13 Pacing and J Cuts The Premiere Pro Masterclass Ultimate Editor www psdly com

So ladies and gentlemen, if you're now ready to learn the first stage and master the first stage of becoming an amazing video editor, then the first thing we need to dive into is mastering raw footage. And the first step in doing this is understanding cuts, different types of cuts, how to use them, and pacing. And today's video, we're going to be breaking down how you guys can have different kinds of cuts, how we use them, why we use them, and how we can manipulate pacing. So with this being said, you're about to learn a lot of things about cuts in this recording, and you guys are going to learn a lot of things about pacing, which are very fundamental things which a lot of people don't actually see, but they are these small little details which make you an amazing video editor. Let's dive right in.
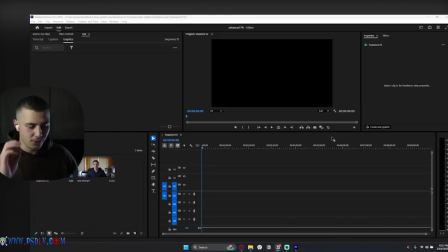So what I've got over here is I've got Premiere Pro open, and I just have a sequence. And the first step of understanding different kinds of cuts is understanding the basic cut, which we just call a regular cut. Some people call it a match cut, whatever you want to call it. This is a regular cut. Let's go ahead and drag in our footage, keep the existing settings, and this is the same raw footage which we used before.
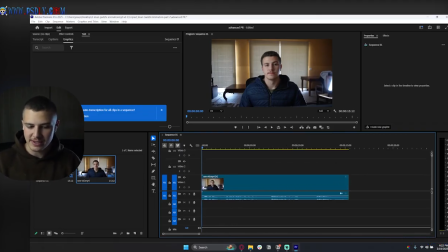We're going to be reusing this just so that we could show you guys how far you can take this edit inside of Premiere Pro.
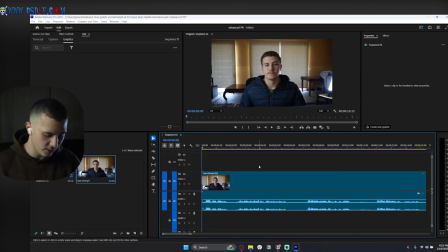So the first thing I'm going to be doing is removing the silences. And as we always know, we click on C to open up our razor and we start removing silences. So I'm going to cut over here and select my selector tool and delete this. And the first thing you guys notice about making high quality cuts, which is actually an art in and of itself, is I cut in a very precise position.
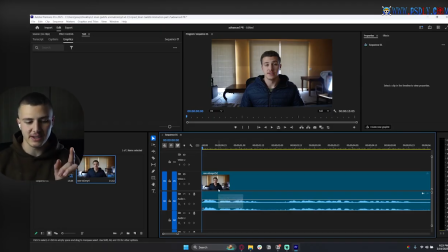Now let me explain to you guys exactly what's happening in my mind. First, we're going to do the basic cut. Then I'm going to duplicate it and show you guys a few different kinds of cuts. So if I wanted to cut this in a basic cut, right, according to the pacing, which we'll talk about later on at the end, when I do my cuts, you guys will notice I don't go too far into the audio.
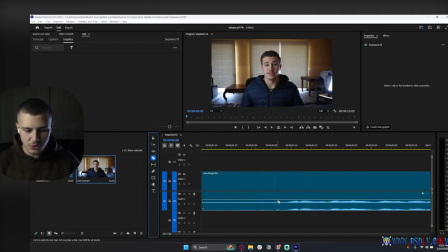So as you guys can see over here, it's silence, and over here it's audio. I don't go too far into the audio and cut here, and I also don't go too far and leave empty space before. I cut right at the point which I start speaking. And the point at which you start speaking is the point at which the volume begins to rise. So it's not the point where it's got this big incline here. It's actually this point over here.
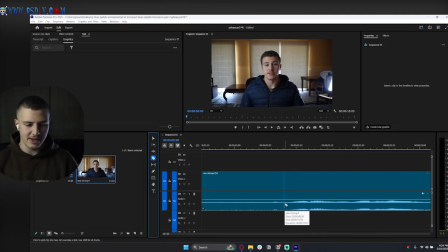Syllables inside of wave, when you see them as waves like this, are kind of these spikes. And so when you're speaking and you have a spike, it's a moment of silence breaking into volume. Okay, so what's happening over here is this first spike here, sample vid, is me starting to speak.
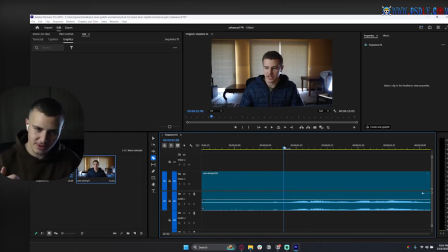It's that sound. It's the sound where I'm starting to say a sample video. Okay, and that's why when I'm making the cuts, I make sure not to cut late and not to cut close to me speaking, and I leave no empty space before my cut.
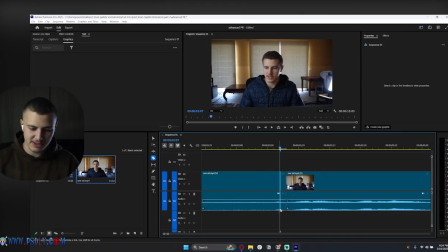Before my cut, I always go really close, very close to my syllable. So mastering the art of cutting is a lot about where you place your cut. There's a lot of psychology that goes into it. Now, if we go back to the beginning here, what about the end of my cut? As you guys can see, when I finish my sentences, my audio dies off, right? So it slowly goes down.
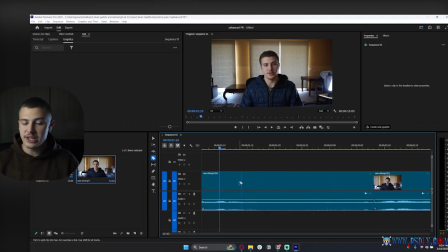And for that reason, when it comes to the end of my cut, I don't cut really close because I don't want to cut my audio off. I'll be showing you guys bad examples of it in just a bit. Instead, I track my audio to the point at which it becomes 0 or almost 0. And you guys can see this is where my regular noise level is, and my audio follows along. And this is the last syllable over here.
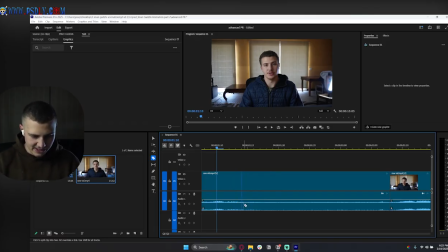If you guys can see it, you guys pay attention to my razor. There's a small little jump right there where my razor is. And that little jump is the last part. So I'm going to cut right after it. And that is as perfect as a cut gets.
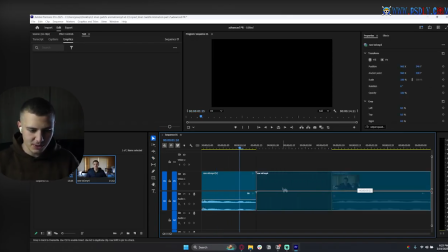Now I just delete the middle. And when I put them together, you guys watch this and just look at how clean this cut is.
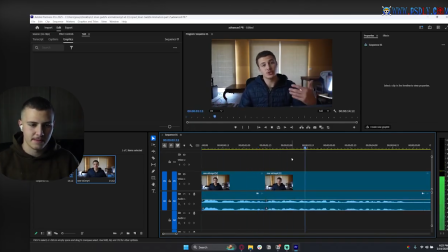This is a sample video. Sample video is where I speak and I take a few pauses.
That is as clean as a cut gets. Okay, now I'm going to do the cuts for the rest of them, and then we're going to talk a little bit about pacing, and then we're going to dive into different kinds of cuts. So let me show you guys what a bad example of a cut looks like. So here's the end of my first clip.
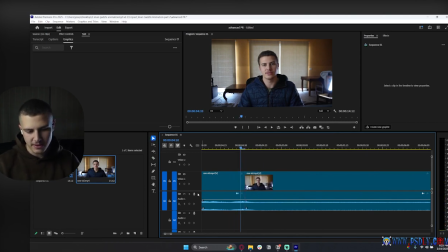If the end of my first clip is here and I cut over here and I cut too early, here's scenario 1. I cut way too early. And then the second clip is over here and I cut way too late, right? And I cut into me speaking. This is what it's going to sound like.
A few pauses. Sometimes I might even say, right?
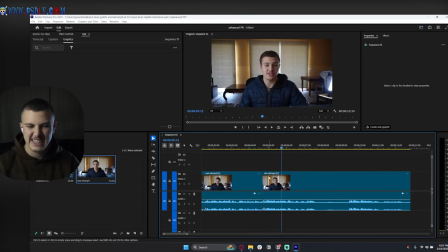I take a few pauses.
Sometimes I might even, it sounds rough. It sounds like it's too quick.
Take a few pauses.
Sometimes I might, and this is just a light example, but if I cut a bit quicker like so, check this out all of a sudden. I take a few pauses.
Sometimes I might even say, right?
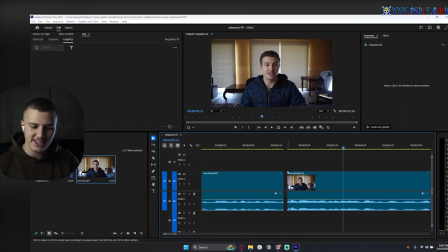It cuts off. It ruins the audio. And these are small little things that a lot of your audience members are going to pay attention to. So if I undo all of this, and I'll show you guys the exact opposite.
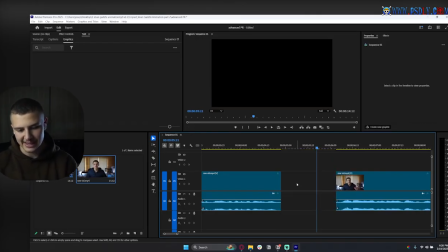If I leave way too much space over here and way too much space over here, and all of a sudden I cut the middle like so, then all of a sudden, a few pauses. Sometimes I might even,
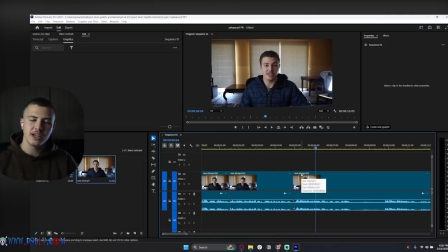it sounds weird. It's slow and it's weird. And what you guys are witnessing right now is a manipulation of pacing. When we leave more space, more empty space after cuts or before cuts, the video sounds slower, and I'll be showing you guys this in just a second.
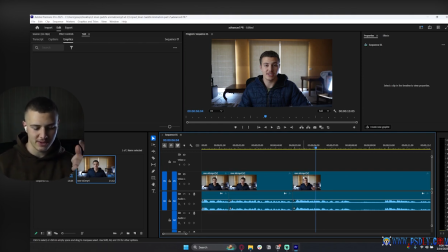Whereas when we leave less space in between cuts, all of a sudden the video sounds faster. Now for the sake of our first cut, I'm going to leave less space to show you guys what a fast video looks like.
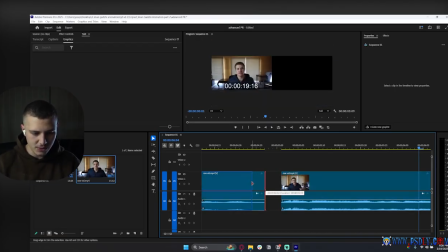So I'm going to trim this down over to this point and this over to this point and bring this thing forward. Now let's go again.
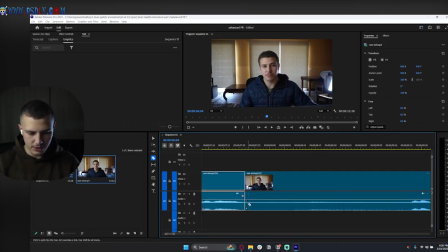So at the end of this, I'm going to click on C And then let's cut right after our audio finishes and right before our audio starts, and then select the middle and delete it, and we are good to go. And then just trim off this last part, and this is some silence here, I think. Absolutely. Oh no, this is pretty good and awesome. Let's go ahead and play through this. This is a faster paced cut.
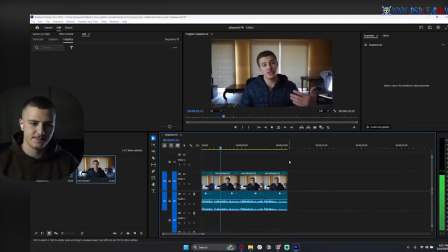This is a sample video. Sample video is where I speak and I take a few pauses. Sometimes I might even say important things like this. Other times I'm probably going to say something absolutely useless.
And there we go. This is a very beautifully cut piece of fast-paced video. Now, what if I wanted to do the same thing but slower?
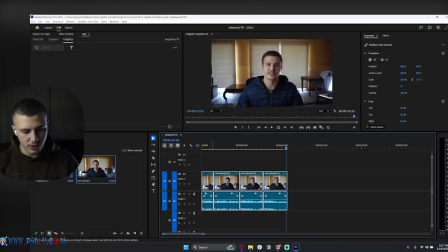So I'm going to select all of these like so, hold down Alt and just click on one of them and move over to the right side. Now, before you let go of Alt, let go of your button, and then you can let go of Alt, and this way you're going to duplicate it like so. Now, after I've duplicated it, I'm going to quickly redo all of these cuts. Now, you guys will notice, I want to show you guys how I make these cuts slower.
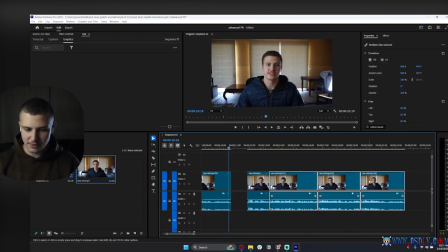So let's say, for example, I wanted to make this cut slower. I'm going to select all of these and move them back, or this is where we can use our track select tool. So what the track select tool does, which is this one here, is if you click here, it's going to select everything after this clip. Or if you click here, it's going to select everything after this one. So I can use this to select these and move it forward.
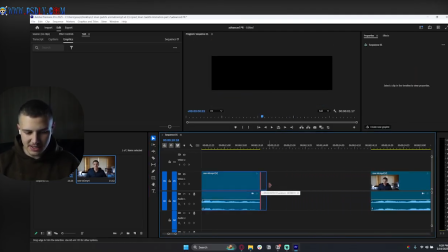Okay, so let's go back to our regular selection tool. If I add some space in between this cut and I add some space in between this cut as well,
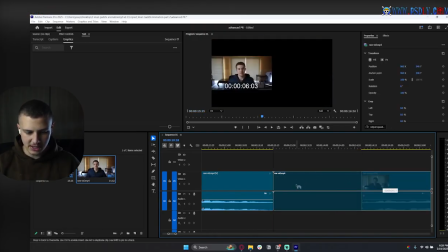I'm just going to add maybe this much and then just kind of put them together and check this out for yourself.
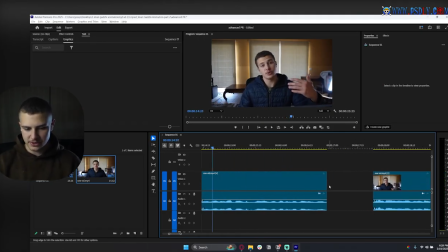This is a sample video. Sample video is okay.
Let's go ahead and do this for the rest of the video so you guys can watch what difference it makes.
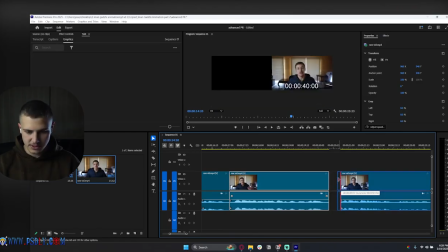So just add some space in between all of these, add some space in between this one, like so, and we should be good to go.
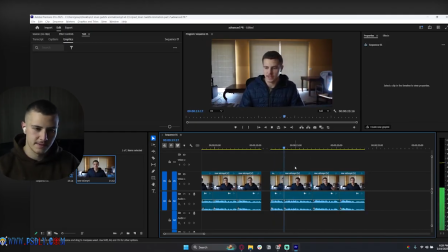Now I'm going to show this to you guys.
This is a sample video. A sample video is where I speak and I take a few pauses. Sometimes I might even say important things like this. Other times I'm probably going to say something absolutely useless.
So notice how slower the video feels. It feels so much slower compared to this. Let me show this to you guys side to side.
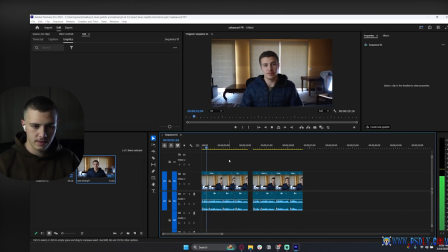I'll show you the first two clips in fast and last two clips in slow.
This is a sample video. A sample video is where I speak and I take a few pauses. Sometimes I might even say important things. This is a sample video. A sample video is where I speak and I take a few pauses.
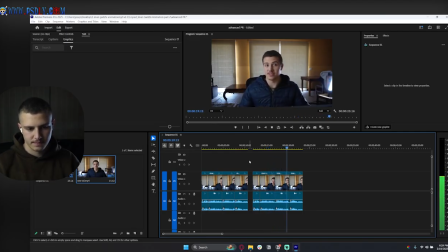Sometimes I might even say important things like this.
Other times, notice how it just feels slower. It's almost like someone slowed down the speed of the video, but nothing happened. All we did was leave more space. And the reason this works is because emptiness or silence inside of editing is associated with the video, with the viewer having a rest.
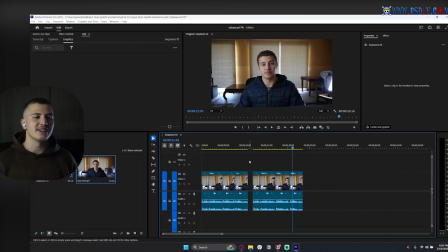And so when you give the viewer some silence, you allow them to kind of relax and you allow them to take their time. You allow them to take more time to think about what is just happening. And when you cut really quickly like this, then all of a sudden the video has to keep up with the pace and the viewer has to constantly just battle to listen and understand what the next thing is happening.
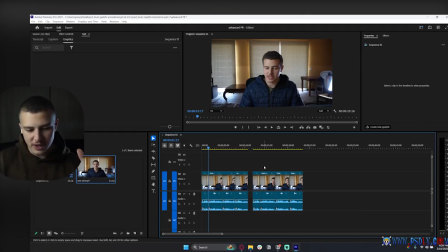So you don't give them enough time to think. So which one is correct to use? Well, this kind of depends on your scenario.
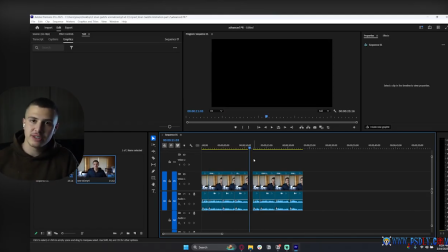If you are editing something that requires of the viewer more time to think, then you obviously need to use a slower pace. But if you're editing something that needs to be quick, needs to be entertaining, and needs to be very engaging, then you're obviously going to be using quicker cuts.
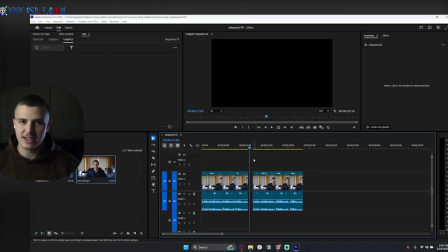And this, ladies and gentlemen, is the art of cutting. And once you understand this, all of a sudden what I'm about to explain to you guys is going to be super simple. Once you understand that pacing is relying on how much distance of silence you leave in between your cuts, then you're about to understand J-cuts super easily.